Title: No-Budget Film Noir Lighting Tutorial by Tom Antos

Hi guys, my name is Tom Antos and today I'm going to do a lighting tutorial inspired by Film Noir.
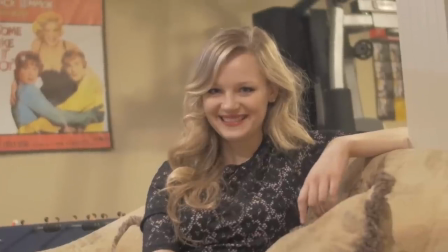0:06 We have Caroline here, she's going to be our model for the day.
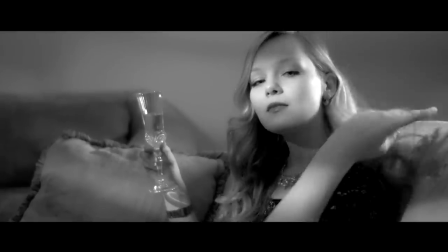0:10 So this lighting tutorial is aimed at both beginner cinematographers and professionals alike.
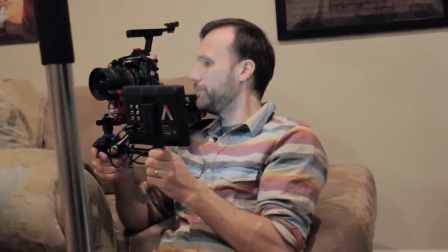0:16 You know, first thing I always do when I start off is I kind of try to pick the most interesting angle.
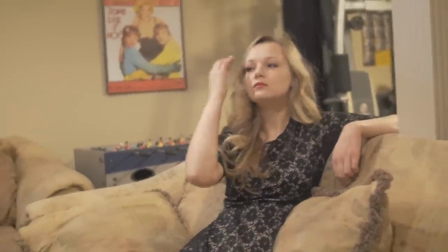0:21 Now if you're working on a film, that might be based on the storyboards you're doing, but even then,
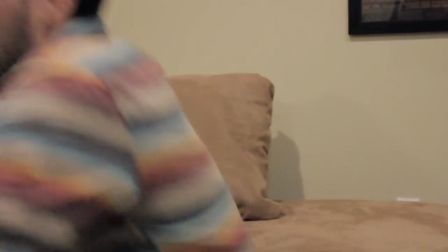0:27 you know, a lot of times storyboards don't account for, like I said, the limitations of the location, so you're still going to have to go around and sort of test your angles.
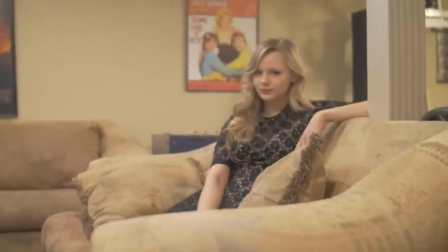0:34 Back in the day, when film cameras were really heavy, you had to really rely on a director's viewfinder.
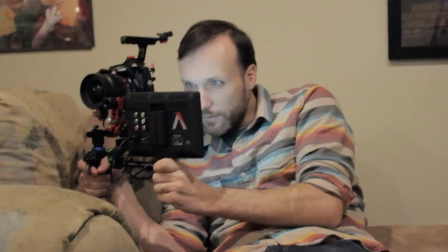0:39 What I love doing now is, you know, especially when working with these small DSLR or DSLM cameras,
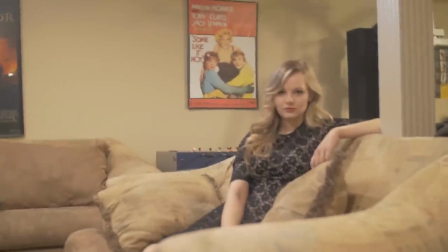0:46 is just grabbing the camera itself and just, you know, moving around because it's, like I said,
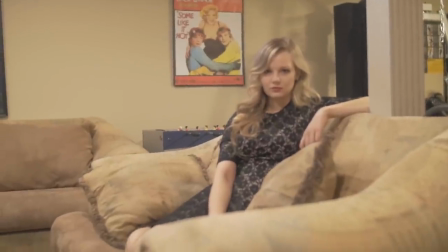0:50 the camera is small, light, and it's easy to do that, and then I can see directly in the camera what the shot is going to look like.
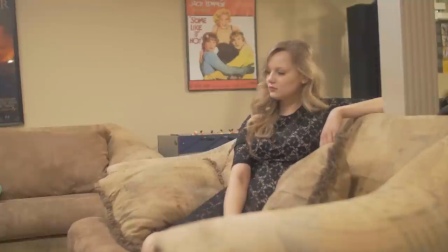0:57 And really what I'm trying to get here is just sort of a medium shot of this girl on the couch and she's going to turn to the camera and give us this look.
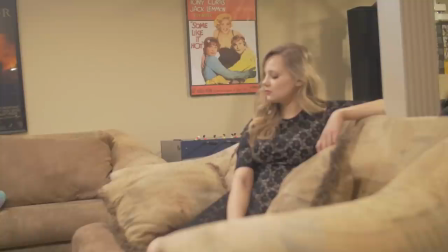1:06 And this angle, you know, right away kind of catches my eye.
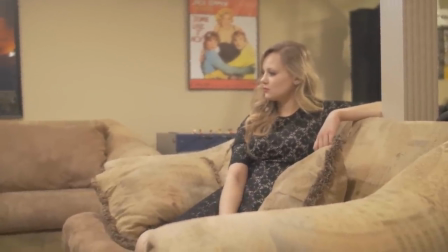1:09 I just like sort of the composition of the couch in the back and then that armrest of the couch here in the foreground slightly out of focus.
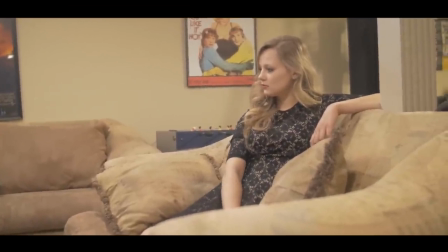1:16 Also, you got to keep in mind that I'm framing this for like a wide aspect ratio, sort of an anamorphic film look.
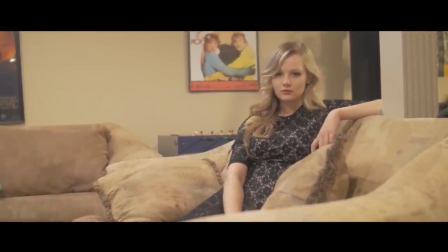1:23 so we're not really going to see the very top or bottom of the frame.
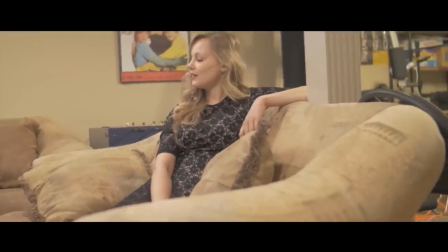1:27 So, you know, next thing I do once I sort of find my angle is sort of trying to look at the frame and figure out what things I don't like in there.
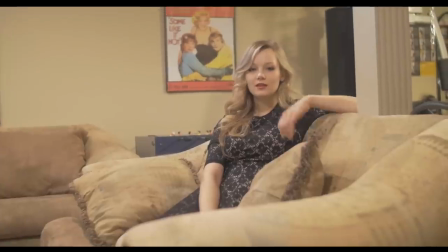1:35 So right away that foosball table in the back has to go and also those two big posters there in the back.
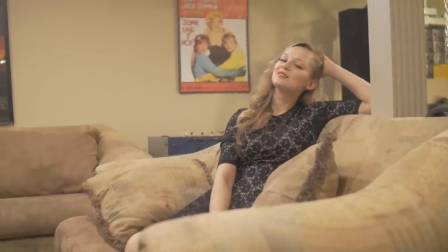1:42 And then the next thing I do is sort of, you know, make sure I go over with my talent about, you know, with regards to the wardrobe.
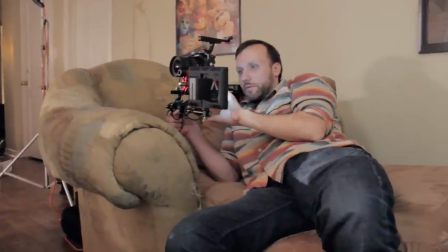1:48 Now, if you're working in a big movie production, you're usually going to have a makeup department,
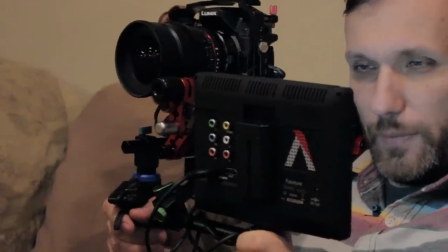1:54 a costume department, so you'll discuss those things with them and obviously with the director.
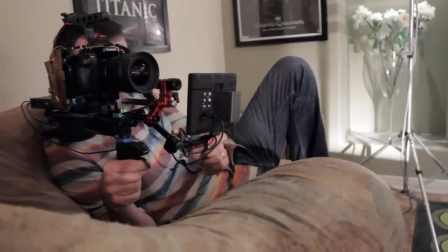2:00 And you pick things that sort of will look nice, composition and color-wise and all that stuff, within the shot or for that particular scene.
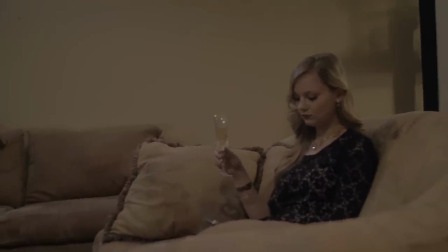2:09 So, as you can see, I had Caroline put on some more jewelry to kind of add a bit more of the sparkle.
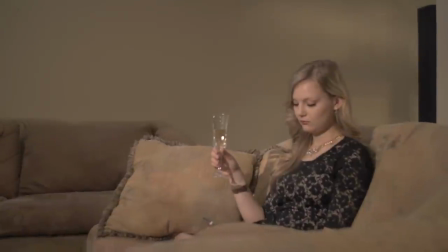2:15 and then and also we gave her as you know champagne glass she's going
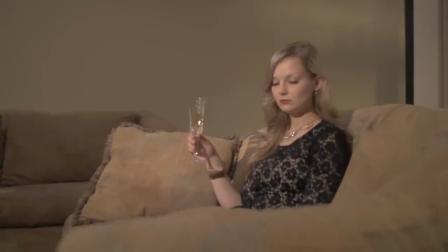2:20 to be holding which which should catch the light really nicely and on also another thing you'll notice
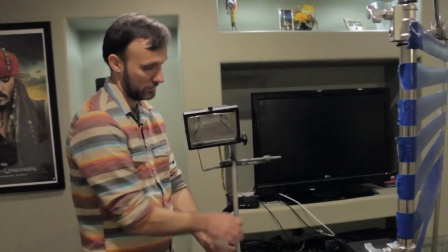2:24 is you know the posters and the fusible table are gone in the background now the first light I end up using is this cheap 500 watt work
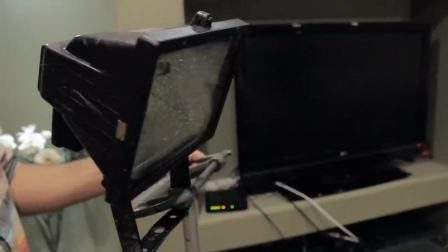2:32 lamp basically you can get at your local hardware store as you know as you start your career and you start working on bigger budget projects you'll
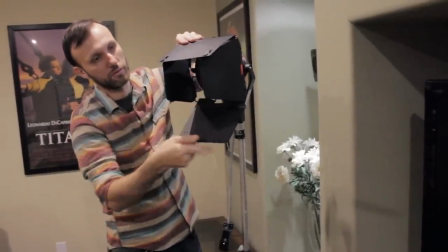2:39 be able to then rent or buy you know professional movie lights but at the beginning I think there should be no excuse in basically you being able
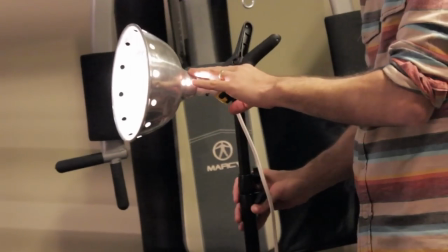2:46 to get professional looking shots with using just pretty much any kind of available lighting that you have at the location or like these sort of cheap
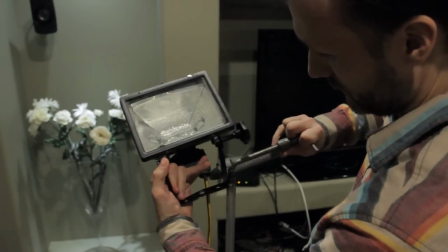2:54 hardware lights.
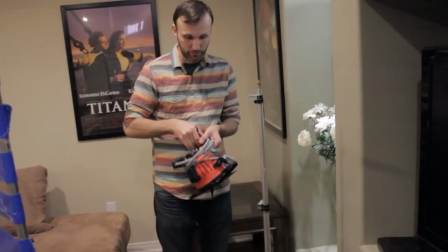2:55 The big difference between using these sort of lights and the professional movie lights is really just the fact that A,
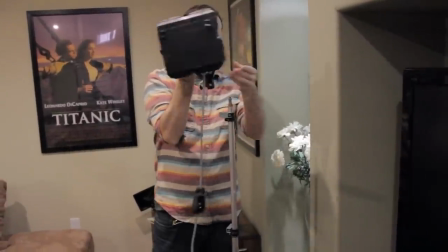3:04 the professional movie lights are safer to work with. They have nice attachments, for example, to the light stands.
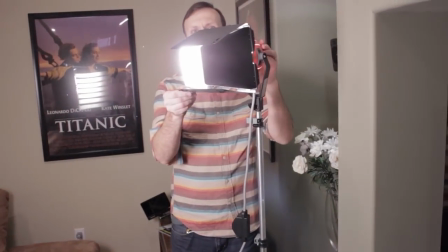3:10 They have a lot of safety features built in so you know you don't burn your hands and things like that versus you know the work lamps as you
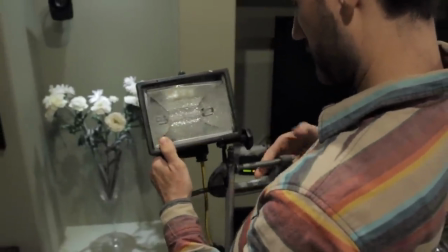3:17 can see they don't attach to light stands so I have to use a clamp here to sort of pretty much clamp the light here to
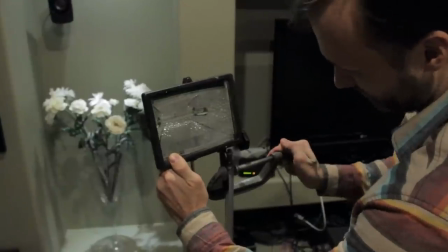3:23 the top of an old light stand that I had.
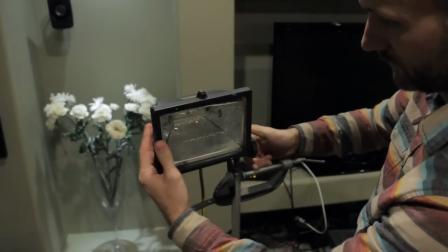3:25 So I placed that line you know sort of above Caroline's eye line and almost sort of you know full frontal kind of you know hitting her face so
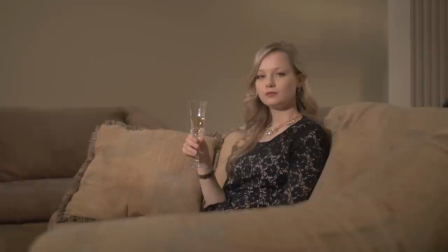3:33 that it creates these very typical film noir you know shadows under the nose slightly and then under the chin. and you know this is also
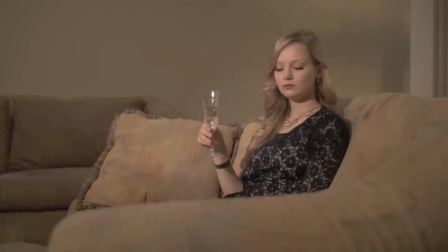3:41 what you what's referred to as the sort of a Hollywood starlet kind of look and you know if you look at for example old photos of you know
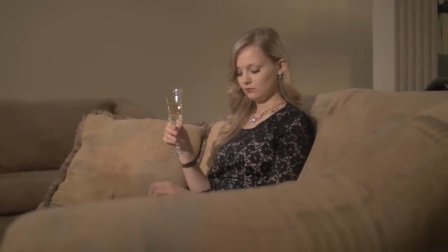3:48 Melanie Monroe or you know any of those like 50s 60s and you know a movie stars you'll you'll notice a lot of that that kind
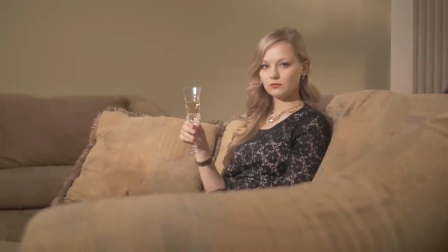3:56 of lighting because it makes the face just you know adds that slight also shadow on the cheekbones kind of makes the face look a little bit longer
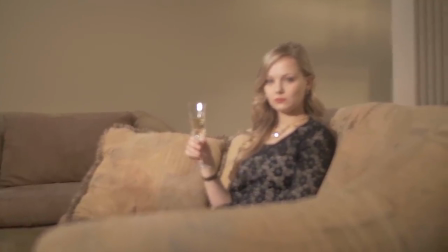4:03 it just basically looks more pleasing to the eye and now the next thing I want to make sure I do is I kind of control the
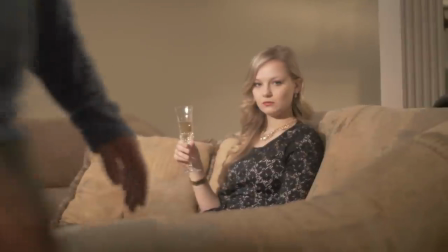4:11 spill of the light because I don't want the light to kind of go and light you know equally the whole room so I just wanted to sort of have a little spotlight concentrating
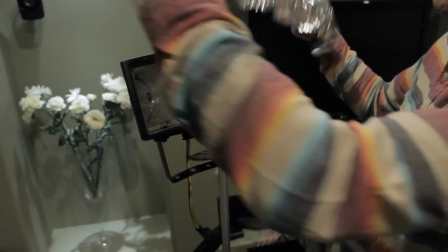4:18 on the Caroline so what I end up doing is that just taking some you know regular you know kitchen tinfoil
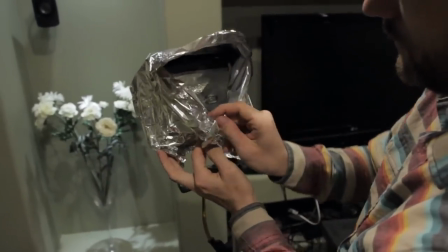4:25 they're using in your everyday baking and and I just take that tinfoil and
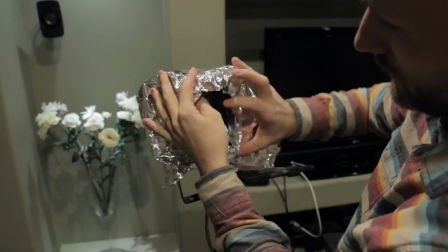4:30 I sort of wrap it around the light and I create sort of this little comb that's gonna sort of, you know,
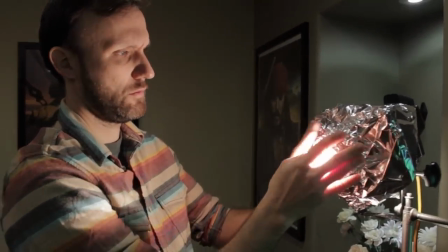4:36 tighten and sort of direct the light and this is almost similar to what you could do with, for example, when you're using professional movie lights and you have binders on them.
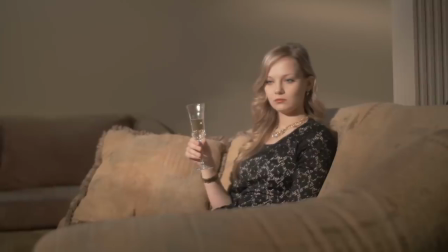4:45 Basically, just stops the light from spilling, you know, around the edges. You know, now it looks a lot more dramatic.
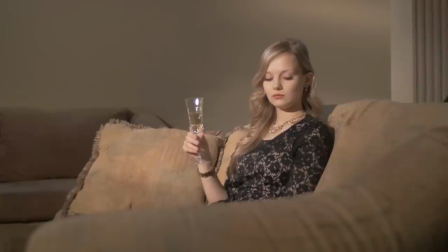4:51 Like I was saying, we have that sort of a spotlight hitting Caroline and then, you know, just the close areas, you know, of the couch around her. But then the back wall and then the foreground here, the couch it kind of goes into the shadows and then the next thing I want to do is create this sort of a Venetian blind
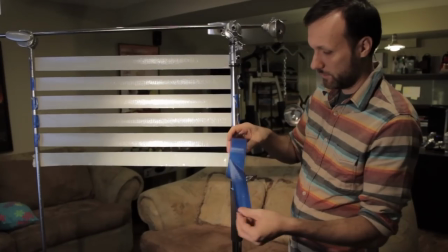5:08 effect so the way I do that is very simple I basically just take some tape you can use
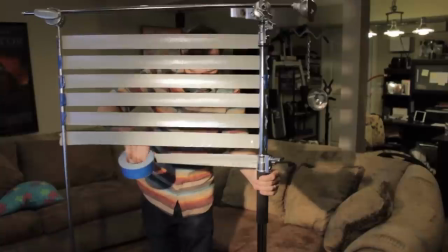5:13 some guffers tape or even you know just some regular duct tape that you can buy at your hardware store and you're just gonna make these
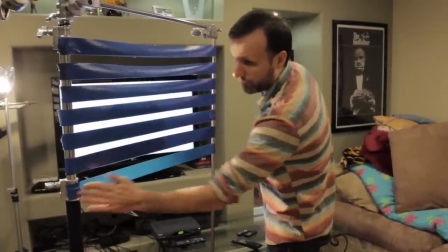5:21 kind of long stripes you know that kind of mimic the look of the Venetian blinds now you could use you know actual blinds if you have them it's
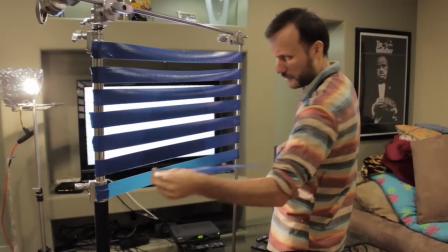5:28 just using tape I think it's quicker and also allows you to really adjust the size of the blinds that you wanted.
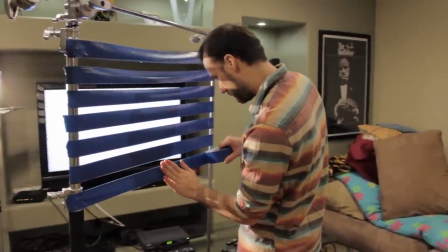5:34 You know, you can make the gaps bigger, smaller, you can make the blinds themselves thicker by just doubling up the tape.
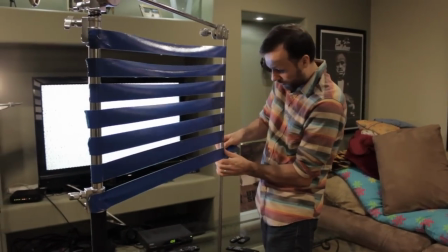5:40 Now, the way to attach it is, well, you can use different techniques.
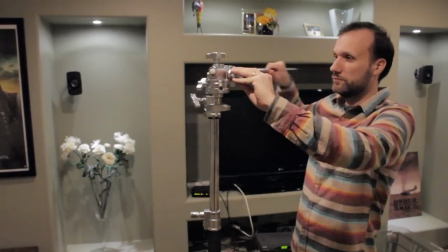5:44 You see me here using a professional, you know, movie light stand or what's referred to as a C-stand.
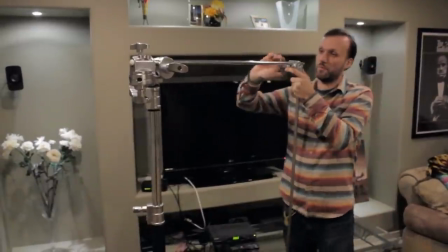5:51 That, you know, gives you sort of this arm,
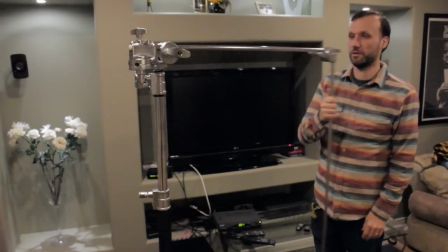5:54 this extension arm that you can attach and as you You can see I created sort of like this little frame and then I'm actually attaching the tape to that.
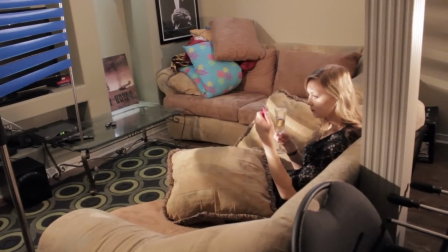6:01 Now it's not necessary, you can use pretty much anything you have. You can use hardware light stands that usually come with these hardware lights.
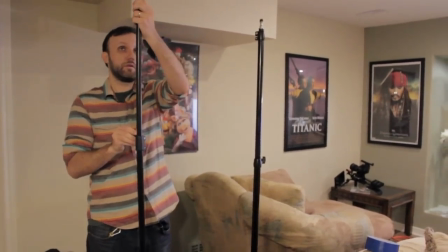6:10 But here for example let me show you how you could just use two regular light stands to create the same effect.
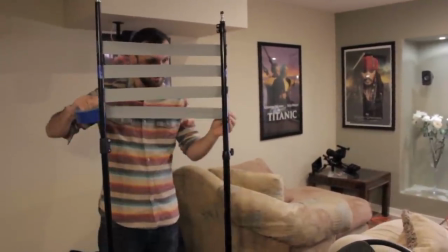6:17 So you just take the tape and just tape it to one light and the other.
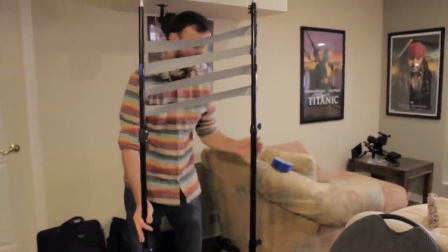6:20 Now big difference of having two separate light stands versus for example having everything you know attached to that you know nice sturdy
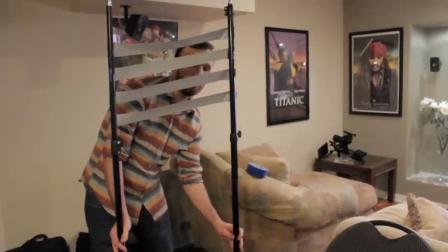6:27 c-stand is that if you want to move these now around or adjust the height it's just you know not as easy because you've got to be careful because you have
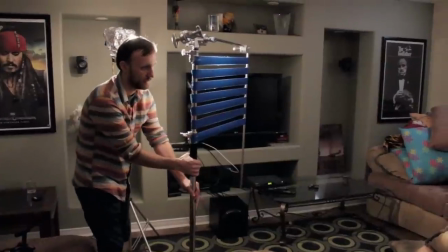6:34 two separate objects versus you know with the c-stand that's the nice thing is you grab one stand and your whole venetian blind effect moves around with you
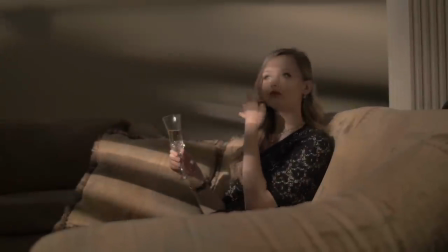6:42 uh so i put our you know do-it-yourself venetian blinds basically in front of the light uh slightly you know like basically in between
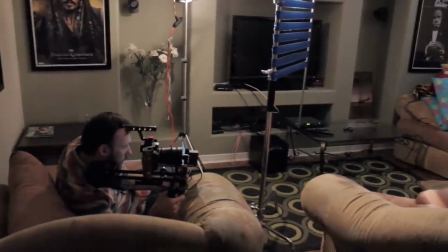6:50 Caroline and the light.
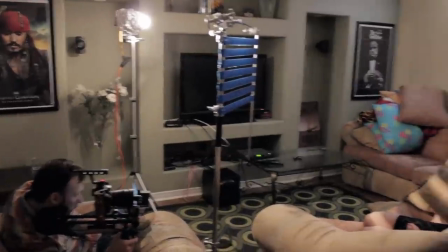6:52 And then next thing I do is I slowly kind of start moving it around the whole stand with the blind effect
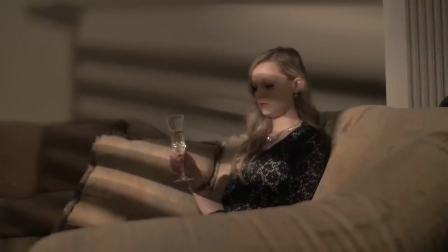7:00 to kind of adjust and position the shadows exactly where I want them.
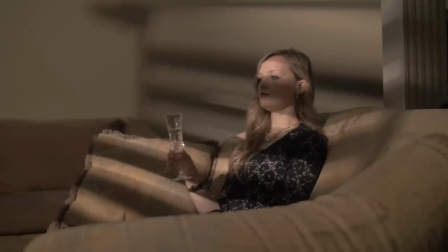7:05 And as you can see up here, there's a big shadow right in the middle of Caroline's face, which doesn't look nice.
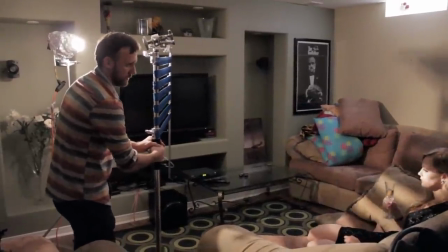7:11 So I adjusted further and kind of the effect that I'm going for is I want to have, is that I want to keep the shot kind of dramatic, but I want to have this little reveal,
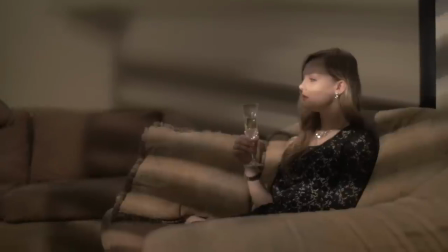7:20 sort of a strip of light sort of hitting Caroline's eyes and her cheeks, her nose there.
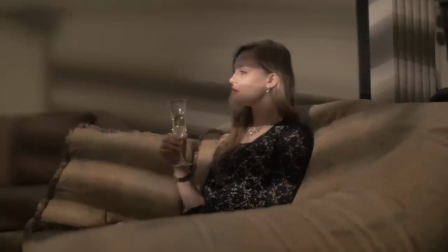7:27 So kind of when she looks around and she looks into the camera, everything, like I said, is kind of in the shadows, but we see her eyes very clearly.